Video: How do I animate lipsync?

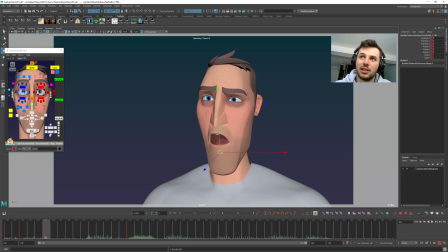4:11 So I think this needs to probably be similar in terms of the mouth shapes, but he's just kind of settling a bit for that.
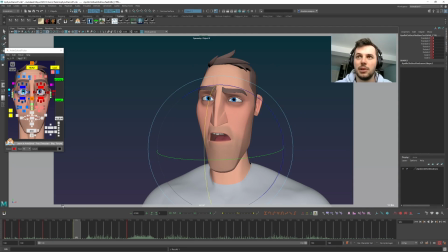4:25 Because the can't is there, so maybe I'll keep this basically the same with a tiny bit of a moving hold. Blend it back a little bit. Okay, so this, now I'm viewing this, it's almost like a pose to pose with a breakdown,
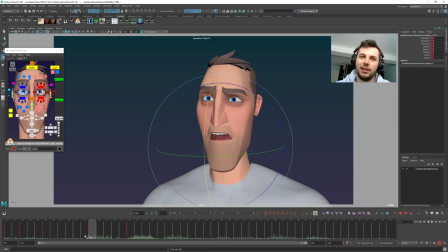4:43 and the breakdown is the cat shape, right, in the middle here. So the jaw's going to open for that shape change. And this is where the fun bit comes in. So we're going from pose to pose, but what can I lead and follow with?
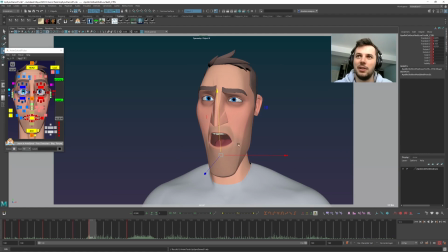5:00 So the jaw's kind of doing its own thing. I'm thinking, what within this lip shape can I lead and follow with? So maybe I want to lead with this side and delay this side a bit or something, just to mix it up.
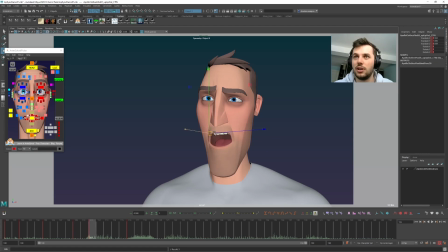5:15 Although that arc's trash, so I'll go wider. Kind of looking at this little cube, making sure it's in arc. Probably should do the same for this one as well. It's super wide. And for the big corners, of course.
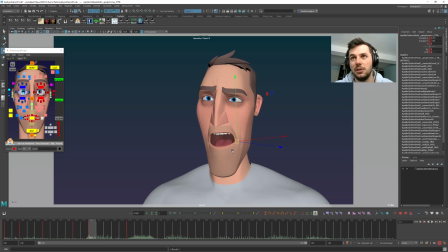5:33 So yeah, I'm going to lead this side open, and this other side's not going to do too much. So maybe for contrast's sake, during this hold, this comes in a little bit. It's way too much, so I'll just blend it back.
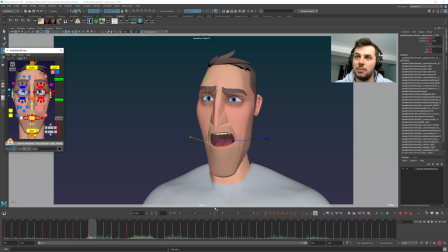5:55 That way we've got a bit more room to move in.
Can't stand it.
Okay.
I can't stand it. I can't stand it. I can't stand it. I can't stand it. I can't stand it. I can't stand it anymore. I can't.
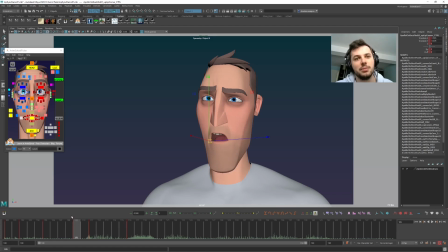6:14 Okay, that's super basic right now. I kind of want to get into here quite sharply. So maybe get all the teeth and tongue stuff sort of there, and the jaw.
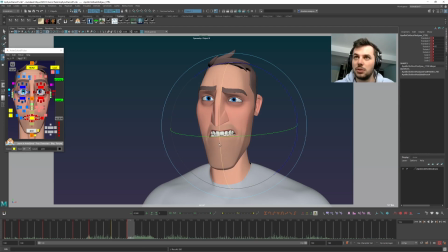6:33 Maybe the jaw can already be there, not just. So now this is leading still, so that's maybe overshoot it wide a little bit or something. This one was dragging.
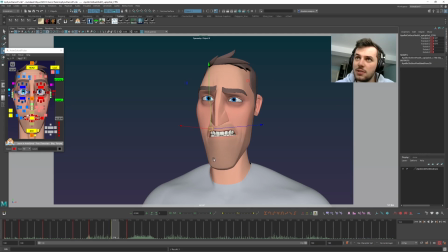6:54 Let's drag it continuously a little bit. Don't want it to be too much, it's kind of isolated still. I guess this would be pretty tiny. And maybe I'd do, like, between these two, a little bit more compression on here as well.
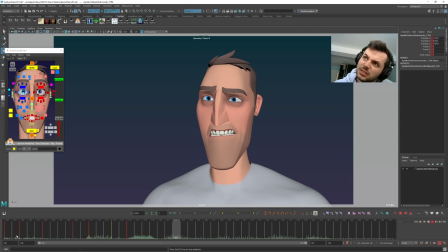7:11 Can't stand it any longer. I can't stand it. I can't stand it. I can't stand it. I can't stand it.
I think maybe this needs to be a bit more closed through here for contrast's sake. So let's get that.
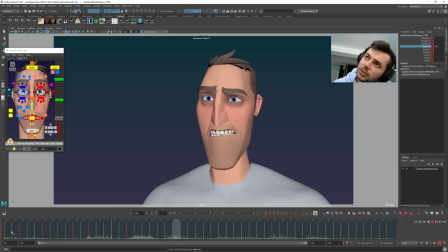7:29 Can't stand it any longer. I can't stand it. I can't stand it. I can't stand it. I can't stand it any longer.
I end up going on ones for a lot of this stuff, so like the fact that the teeth just kind of pop in on this frame.
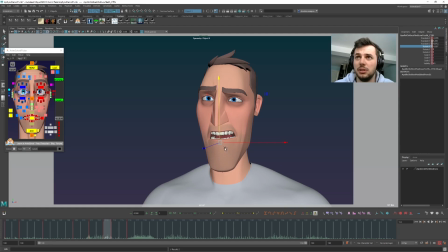7:49 Probably want to get something a bit more transitional in here. And then maybe for this frame you just about see them. Something like that. Just so they don't just pop in out of nowhere.